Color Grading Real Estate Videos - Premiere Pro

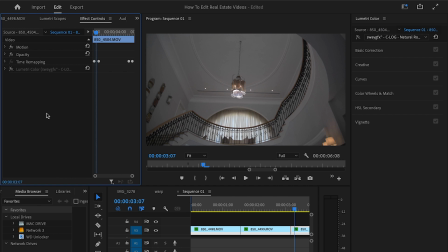494s
I'm going to do what a lot of you might be doing, and that's just dropping, you know, your copy onto an inside shot.
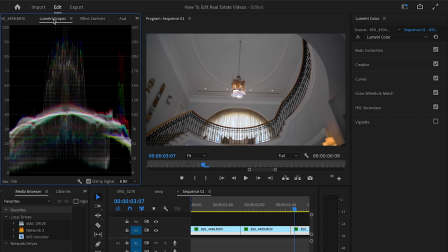502s
And again, if you do that, you're neglecting the fact that this is now inside. So inside is going to have a different contrast, a different brightness. So you can't just, you know, drop it on and think, oh, well, yeah, you perfect.
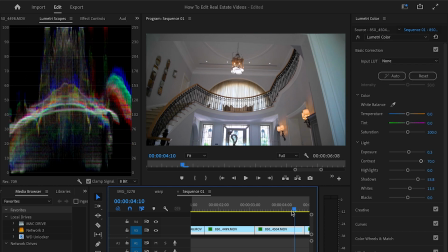516s
No, this is inside. So now you got to consider that. So what's the brightness of inside?
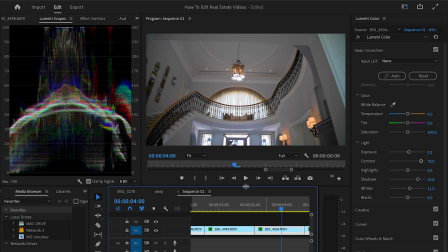521s
How do we go about determining that? Again, we want to use our scopes. We notice that, you know, we have some whites clipping. I guess that's the windows and the light, because, you know, inside are usually more shadowy like,
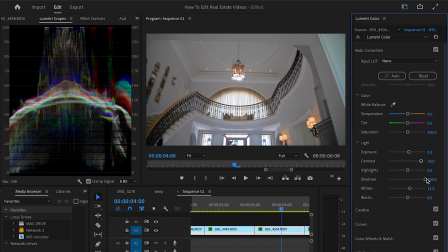534s
and you can't just, I mean, if you have a good camera, I guess you could just raise your shadows until, you know, it fixed, or counter the fact that your stuff blowing out.
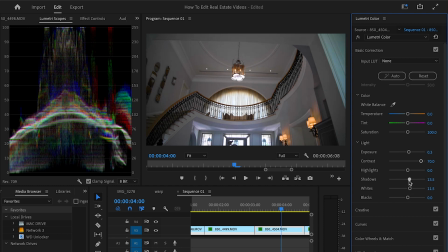544s
But they don't shoot with good cameras that has that dynamic range to pull your shadows all the way up.
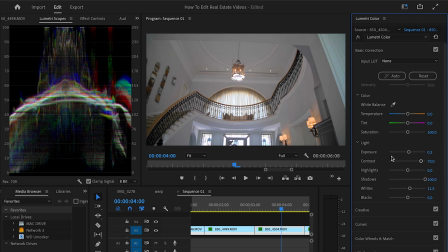550s
I think I shot this video on a Nikon. A Nikon is pretty solid when it comes to like shadow stuff.
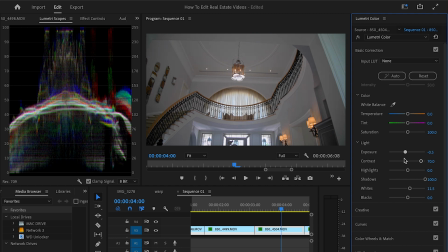554s
So I could bring this down if I want, so it don't clip, and then I could raise the shadows to balance it, is what I'm essentially saying to you.
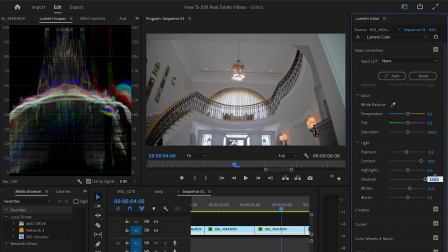562s
So you could go beyond 100, but only if you have a good camera, because again, someone viewing this on a different device, they're gonna notice like, hold on, what the shit, what the hell?
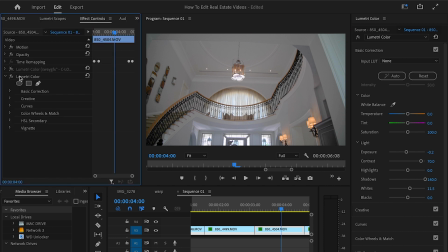573s
You feel me? So only if you have a good camera and you trust and you know your camera that good, I would recommend doing that.
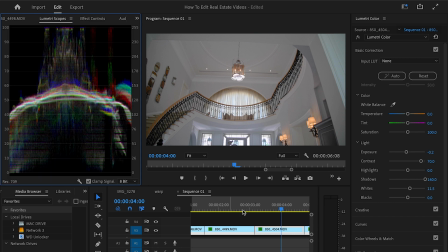579s
So that's how you balance that. Inside won't be bright as outside, so bear that in mind as well. So you want this to look true to life. So as you see, let's turn this off. You feel me? Look at that. Yes, sir. True to life. That's what we want when it comes to real estate listings.
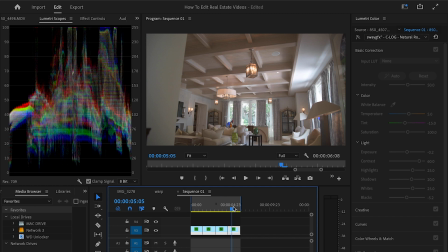596s
So let's go over to our final shot. And our final shot is an inside shot as well.
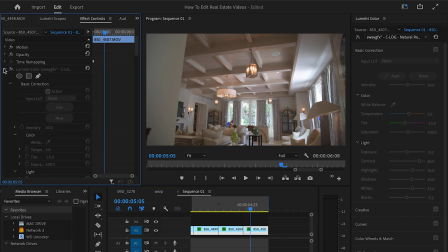601s
So we're going to drop our copy right onto this.
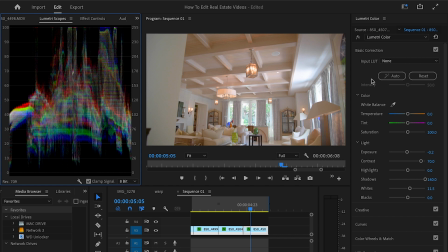606s
And look at that. See, now it's more consistent because we didn't copy an outside shot onto our inside shot. We adjust our inside shot to another inside shot. And that's why it flows.
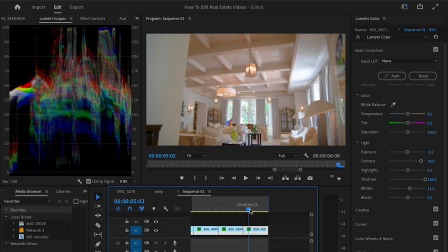618s
Like it has a better consistent flow. And that's what you want. If we want to be, you know, tedious, we could say, well, you know, there's a lot of red and we could counter that by pushing, you know, the blue in there if we want to balance it. I mean, like, if you want to do that, that's fine.
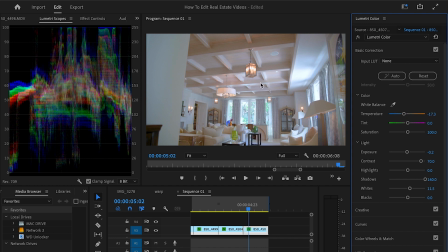635s
But I bear in mind that the lights in this room is warm and you want, you know, the person who viewing this to have a warm feeling, right? So, yeah, it doesn't matter if it, you know, too, you know, or if it's leaning more towards warm, you should want that.
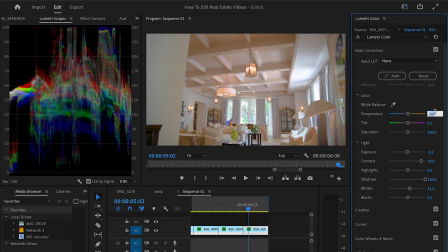650s
I feel like only if you're really going crazy with the color grading and stuff like that, you wouldn't want it as warm. But I mean, the lights set that tone already, so I wouldn't move that. What I would do is probably add some contrast from the curves.
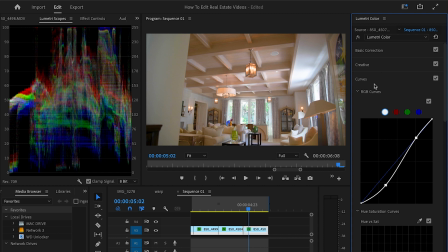667s
I would probably do this, right? Just so we have a more balanced atmospheric room. I mean, you don't really have to, but I feel like that's my type of thing. So I'll do it.
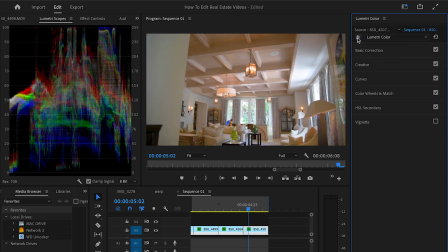679s
So perfect. So let's turn this off, turn this back on. And yeah, you could see we have, I want to play this, but I don't want to have any playback trouble.
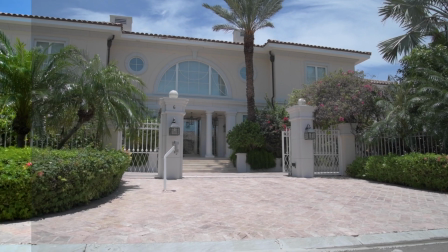688s
So just turning it off and on is fine, just so you get the point. But I'll render out the video and play it within this video so you see, you know, the before and after.
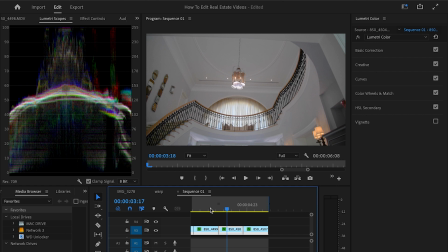697s
Yeah, you guys let me know. So that's how you go about it. From this point, all your shots gonna be basically the same. It's gonna be a mixture between in and out. So then you could just say, okay, if you color grading an inside shot, you take it from, you know, the clip you already did and apply it onto the second one, make your slight adjustments.
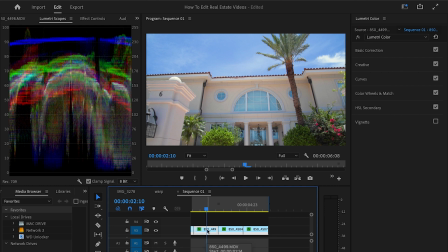715s
If you color grading an outside clip, you copy the first clip that you adjusted, and that's it. And you'll have a consistent video, a consistent looking video, and that's what you want.
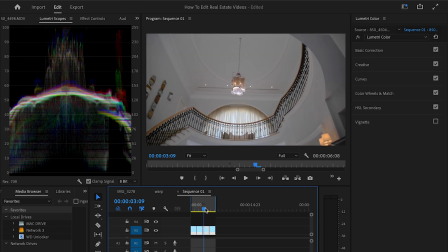727s
But these videos, it's simple, it's straightforward. And I hope this video, you know, help you to understand it a little better.
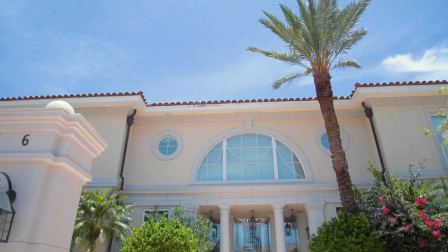735s
You guys let me know. Let me know in the comments what you think about it. We didn't add the LUT. Should we add the LUT? I'll add the LUT.